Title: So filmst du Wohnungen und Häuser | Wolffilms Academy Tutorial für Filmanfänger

Real Estate Video Pro. Tipps und Tricks, wie man Immobilien professionell in Szene setzt.
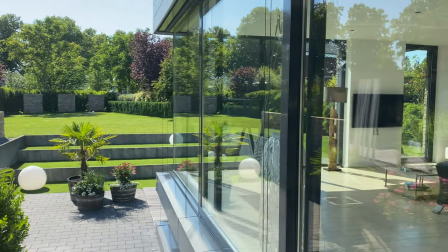0:07 Egal, ob du mit dem Smartphone filmst oder einer teuren Kamera.
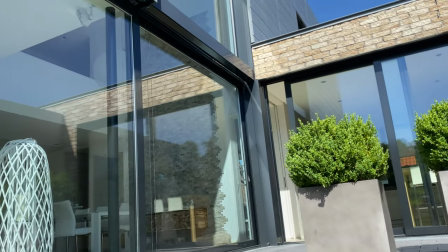Real Estate Videos werden immer beliebter und ich gebe dir jetzt mal ein paar handfeste Tipps an die Hand, damit deine Aufnahmen gleich viel besser wirken.
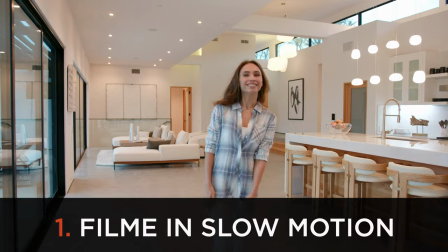0:27 Tipp Nummer 1. Filme in Slow Motion. Ganz wichtig, weil Slow Motion sorgt für Emotionen.
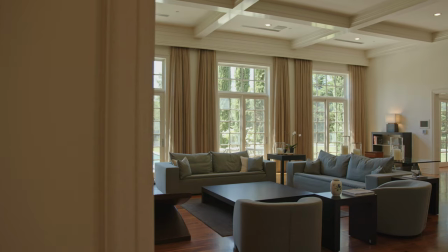0:32 Und wenn du später dein Videomaterial verlangsamt wiedergeben kannst, wenn du dich dann langsam mit der Kamera in einen Raum hinein bewegst,
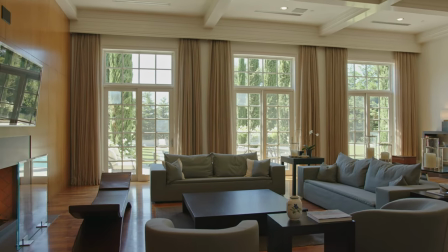0:39 dann sieht das einfach viel ergreifender und fesselnder aus, als wenn du einfach nur in normaler Schrittgeschwindigkeit dich durch die Räume bewegst.
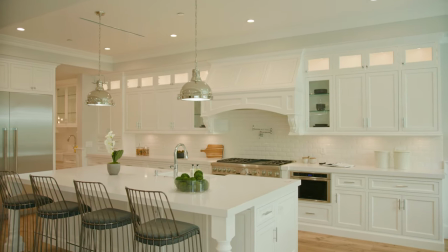0:45 Also Slow Motion Aufnahmen sehen einfach gefälliger aus und sinnlicher und sind gerade bei Immobilienvideos total wichtig,
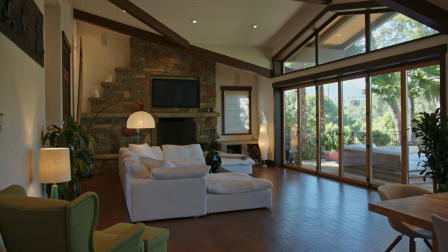0:52 dass der Betrachter sich so langsam auf die Räume einlassen kann und einfach, dass noch mehr Emotionen ausgeschüttet werden.
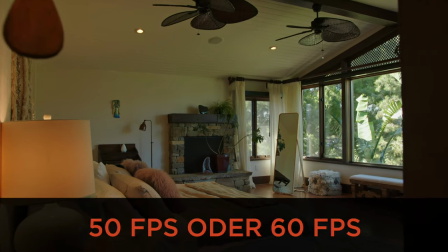0:58 Also filme nicht mit 25 Bildern die Sekunde, sondern besser mit 50 Bildern die Sekunde oder beim Smartphone eventuell auch gleich mit 60 Bildern die Sekunde. Natürlich möchtest du, wenn du ein Immobilienvideo drehst, die Räume möglichst einladend oder groß wirken lassen.
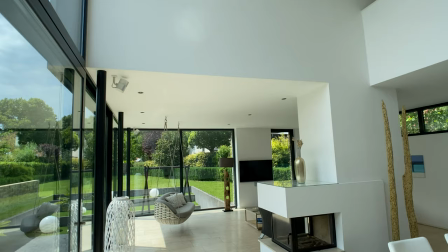1:12 Und du kennst es vielleicht, man filmt oftmals deswegen weitwinklig. Das kennst du ja schon von den Urlaubsprospekten, wenn du da ein Hotelzimmer siehst, das sieht alles viel größer aus, als es in Wirklichkeit meistens dann immer in der Regel ist. Und genauso ist es auch beim Immobilienvideo. Man wählt also ein weitwinkliges Objektiv.
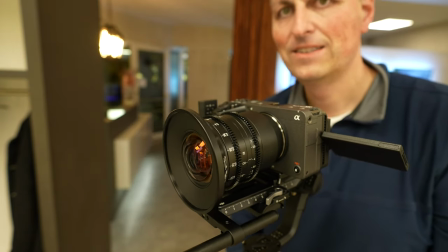1:27 Zum Beispiel, wenn du mit einer Kamera filmst, kann ich dir das Laowa 12 mm empfehlen.
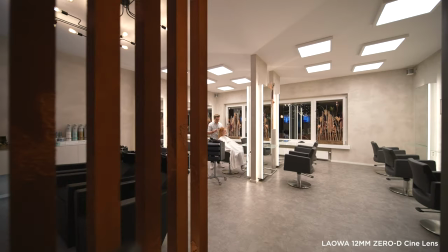1:32 Das ist ein sehr schönes Objektiv, weil es einfach ohne Distortions arbeitet. Das heißt, die Linien werden nicht irgendwie krumm an den Seiten.
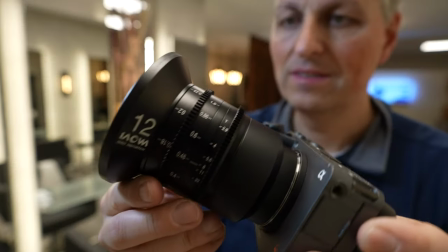1:39 Das sieht also alles nur wirklich völlig ohne Verzerrung sehr wertig aus. Und so sehen die Räume gleich viel größer aus, als sie in Wirklichkeit sind. 12 mm ist eigentlich die ideale Brennweite, um Immobilienvideos zu drehen. Und wenn du Immobilienvideos mit deinem Smartphone filmst, wähle einfach ein Ultraweitwinkelobjektiv.
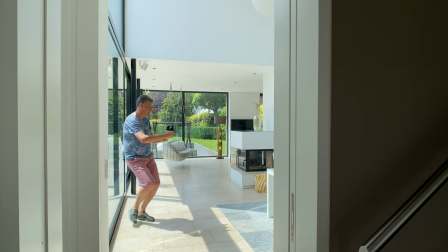1:57 Meistens haben ja moderne Smartphones schon ein entsprechendes Objektiv on board.
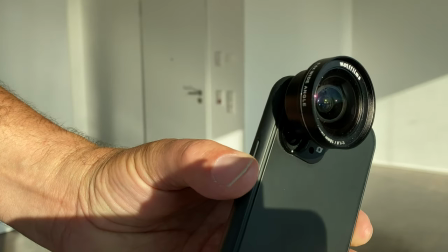2:01 Oder du setzt einfach noch ein externes Weitwinkelobjektiv vor dein Smartphone-Objektiv, um damit die Räume auch noch größer wirken zu lassen.
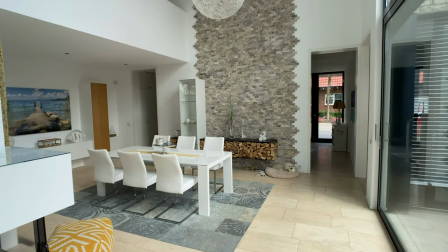2:09 Also ganz wichtig, filme weitwinklig, wenn du eine Immobilie filmst.
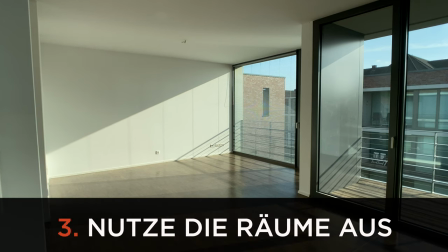2:14 Nutze beim Filmen von Immobilienvideos auch immer die Räume wirklich aus.
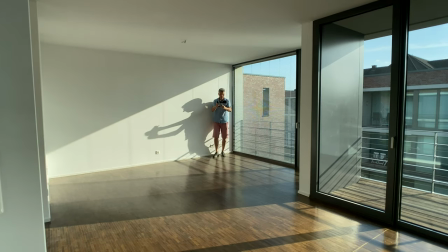2:18 Gehe also nicht einfach nur mitten irgendwie in einen Raum, schmeiß die Kamera an, sondern bewege dich an den Rändern, an den Wänden, an den Ecken entlang.
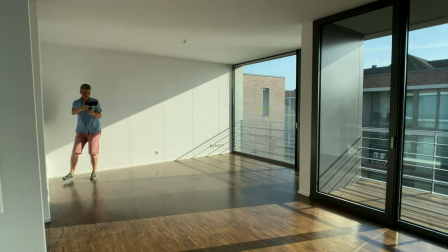2:26 Also filme nicht einfach nur so mittendrin aus dem Raum irgendwo, sondern gehe wirklich bis in die Ecke eines Raumes,
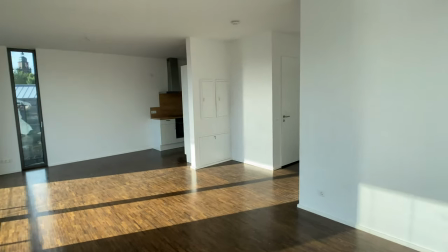2:31 um dann die ganze Weite noch ein bisschen besser des Raumes zeigen zu können und einfach mehr auf deine Aufnahme drauf zu bekommen.
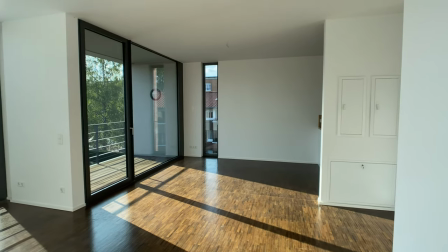2:37 Und dann bewegst du dich dann so ganz eng an der Wand entlang, um den Raum wirken zu lassen.
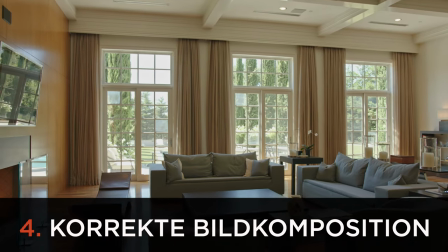2:43 Die Bildkomposition beim Film einer Immobilie ist natürlich auch entscheidend wichtig. Filme in der Regel auf Augenhöhe. Ich bin jetzt 2 Meter groß, das heißt, bei mir wäre es mehr so ein bisschen so Brusthöhe.
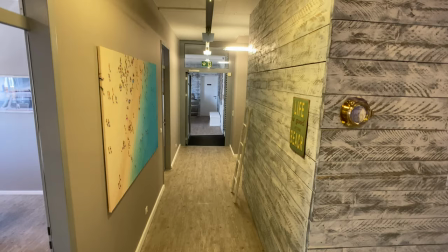2:54 Aber wichtig ist, dass du die Kamera nicht zu hoch hältst, weil wenn du von oben herab filmst, sieht das irgendwie unnatürlich aus, so aus der Vogelperspektive fast schon.
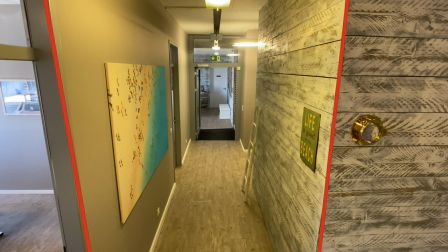3:02 Und dann fangen auch an, die Linien zu stürzen. Das möchtest du nicht. Deswegen besser auf Augenhöhe.
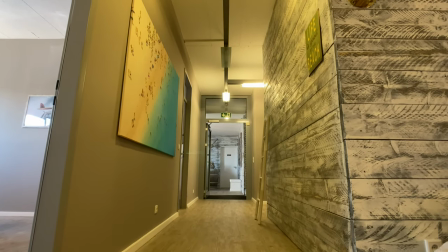3:08 Film auch nicht zu tief, weil wenn du zu tief die Kamera hältst, dann kannst du eventuell gar nicht über die Möbelkanten hinweg gucken.
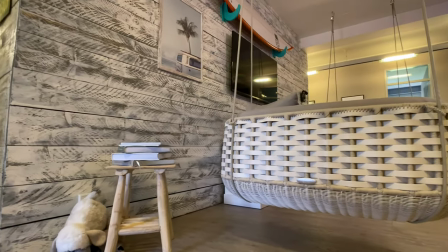3:13 Der Raum sieht irgendwie komisch aus und man kann gar nicht die Weite des Raums erfassen. Also deswegen die Kamera in einer neutralen Position halten, wie man eigentlich auch so eine Immobilienbesichtigung ja durchführen würde.
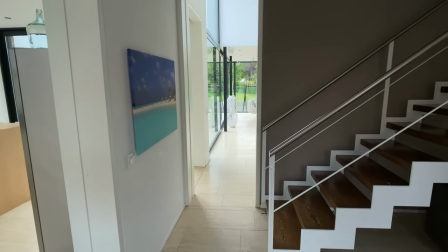3:24 Man kommt ins Haus hinein, bewegt sich in die Räume hinein und hat halt so diesen natürlichen
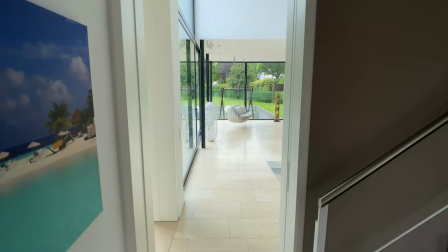3:29 Augenhöhe-Effekt quasi, wenn du die Kamera entsprechend hältst, als wenn du plötzlich so eine unnatürliche Perspektive hast. Deswegen Bildkomposition ist auch ein wichtiges Thema. Filme mit Vordergründen, um die Räume dreidimensionaler und tiefer wirken zu lassen.
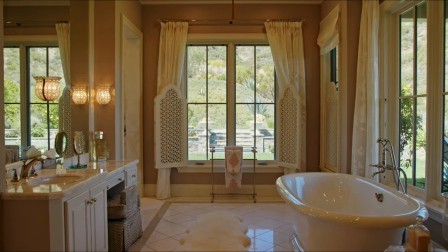3:42 Also bewege dich durch entsprechende Türen in die Räume hinein, sodass dann die Türe oder der Türrahmen so langsam verschwindet aus dem Bild und man dann den Raum betritt. Oder filme auch an irgendwelchen Objekten oder Gegenständen im Raum entlang.
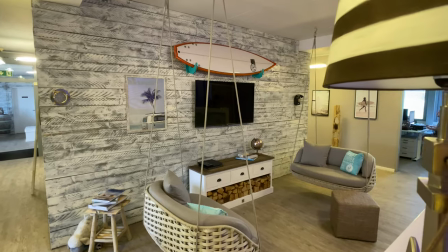3:55 Zum Beispiel an einer Lampe, an einer Feuerstelle oder irgendwelchen anderen Objekten, die dann plötzlich aus dem Bild verschwinden.
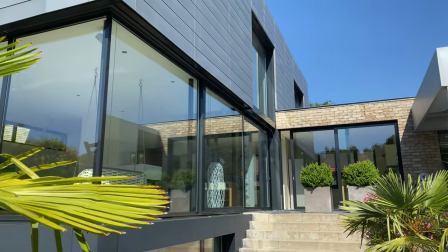4:02 Filme mit Vordergründen. Das sieht gleich viel wertiger und cinematischer aus und macht dein Immobilienvideo direkt viel interessanter.